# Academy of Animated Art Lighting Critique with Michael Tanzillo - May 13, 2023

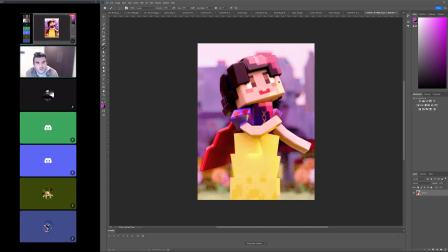these pixels here that are going super bright, and then also like losing kind of the detail in the bottom half of the character here.
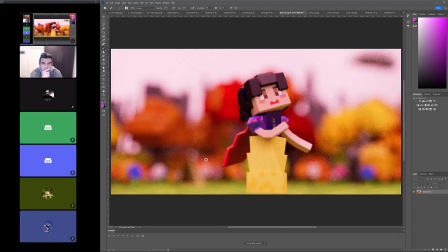And then when you look at just the fill, it's actually like a lot of that stuff goes away.
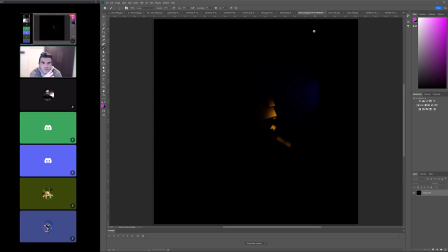So and then I think that like combining it with the key, I think this is maybe where it's coming in. But I'm confused as to why the key isn't in hitting the environment. So I just kind of wanted to take a step back and take a look at
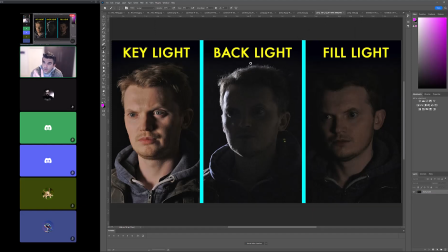some reference of like how I think that you should approach this and how the lighting should go.
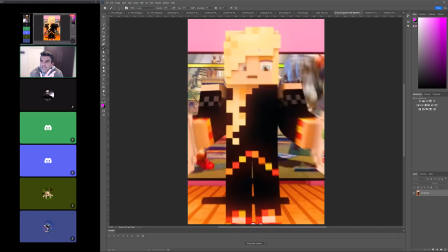So, and again, for this reference, it's tricky because it's like this Minecraft look that's very boxy. And even this one, like, I have some issues with I think the black is too dark.
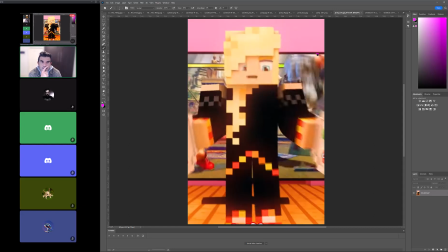I feel like compositionally, like, there's a line that kind of cuts straight through the head and through the knees, which is kind of like a no-no. So I think that compositionally you can do better than this, in that, like, and I think we kind of have it too.
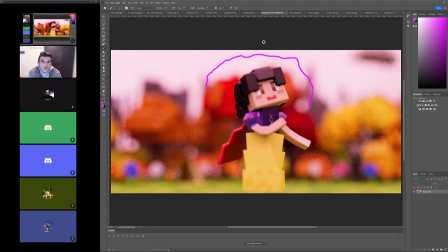So even if like this tree could come up a little bit and like frame around the character, and literally it's background and blurred out, just scale it up just a touch. And then for the lighting itself, the way that I would do it is start with a key light,
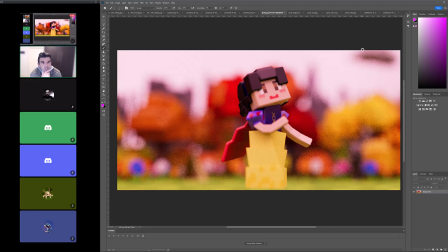pull it way back away from the scene, and shine it down on the character. Like generally I like to do it where they're looking. Like if I don't have any other options, like, or any other images around it to dictate where the key position is, you want somebody to be kind of hopeful, even though nobody would ever do this because you don't look directly in the sun. You kind of want it up here to kind of create some shaping going across.
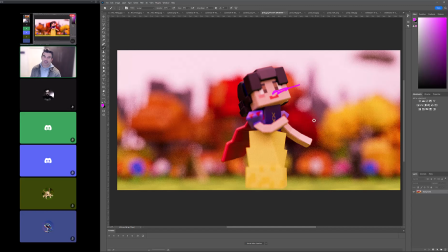And again, like I know it's tricky with these blocky characters, but I think we can push it, because what I'm seeing here again with the skirt is just like it just goes kind of yellow and we lose the shaping on it. So this is all about creating the shaping. Like the way that you've got it in the cape, I think looks really good. It's just getting more of that to communicate the volume of the thing.
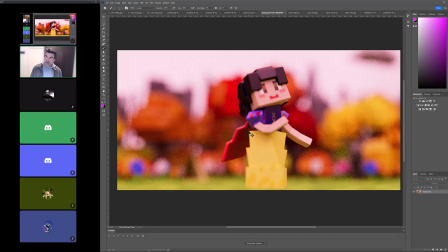And then for the fill light, you want to create a sky dome for that. Now the sky dome value will be dependent on different things, but roughly speaking, for a daytime scene, and this is just like a really rough thing,
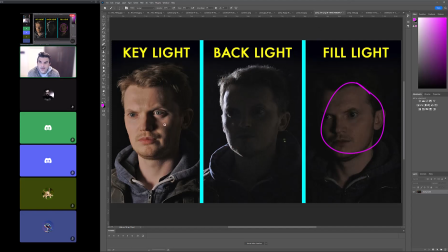you want the fill light value to be about 1/3 the intensity of the key light value. That's like if you're putting it in numerically, if you're using two different spotlights, generally you start with, or I always start with a value of the fill light to be 1/3 of the value of the key light.
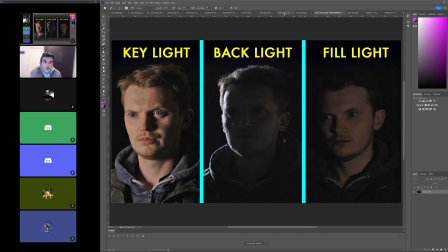It'll be a little bit different for your for what you're working with.
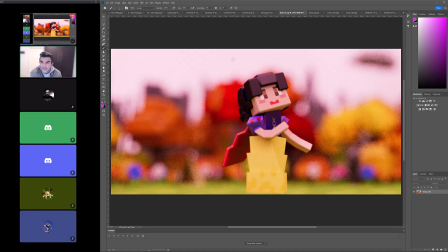Just because like there might be like maybe you'll put an HDRI map in there or something, but I think for this I would just do it as a straight kind of cooler color, and that's also a point too.
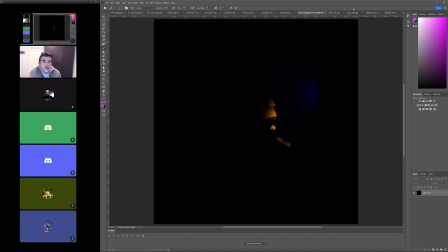So the key light will generally be
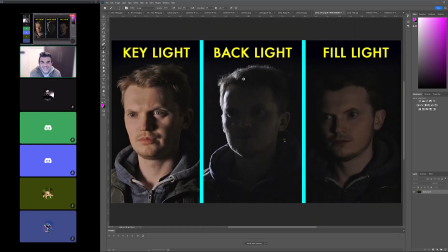a little bit of a warmer color, the sun basically, and then the sky represents the sky color, the fill color. So that would be a little bit of a cooler, like think like the blue of a blue sky. So I would start with that.
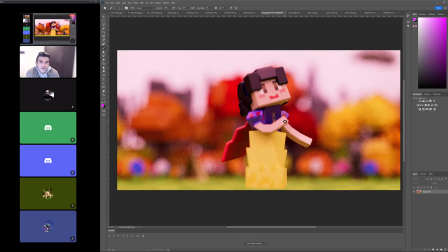And then, because I think we do have some good structural stuff here. And then, yeah, just like I said, just bring that tree up a little bit. The depth of field looks good on the background and the foreground. Just make sure the face of the character is in focus. Like I can see some fuzziness, especially around the eyes.
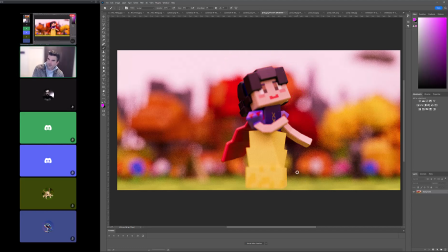And just make sure that the focus is close enough to really get that character in. Oh, I also meant to pull up, because I think that like,
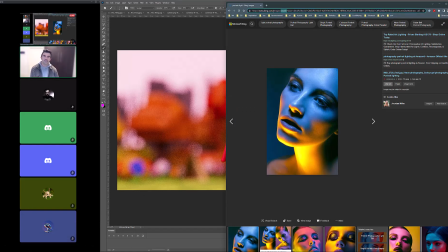one of the things that I always look at for this, and more so from
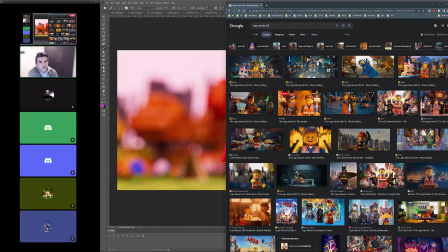more so than any of the Minecraft stuff. I think the Lego movies just did such a brilliant job of good color and good like use of scale on some of this stuff. Like this one is a really good example.
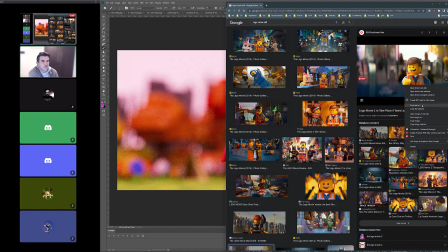It's a slightly different geometry, but you get the idea.
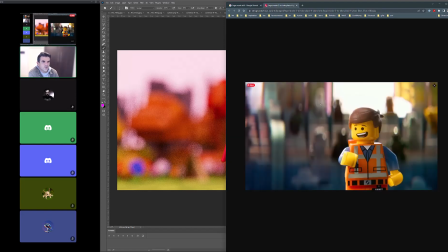Like, you know, the shaping coming across here, the blur on the background, like getting the character to separate. Like this is what I was talking about.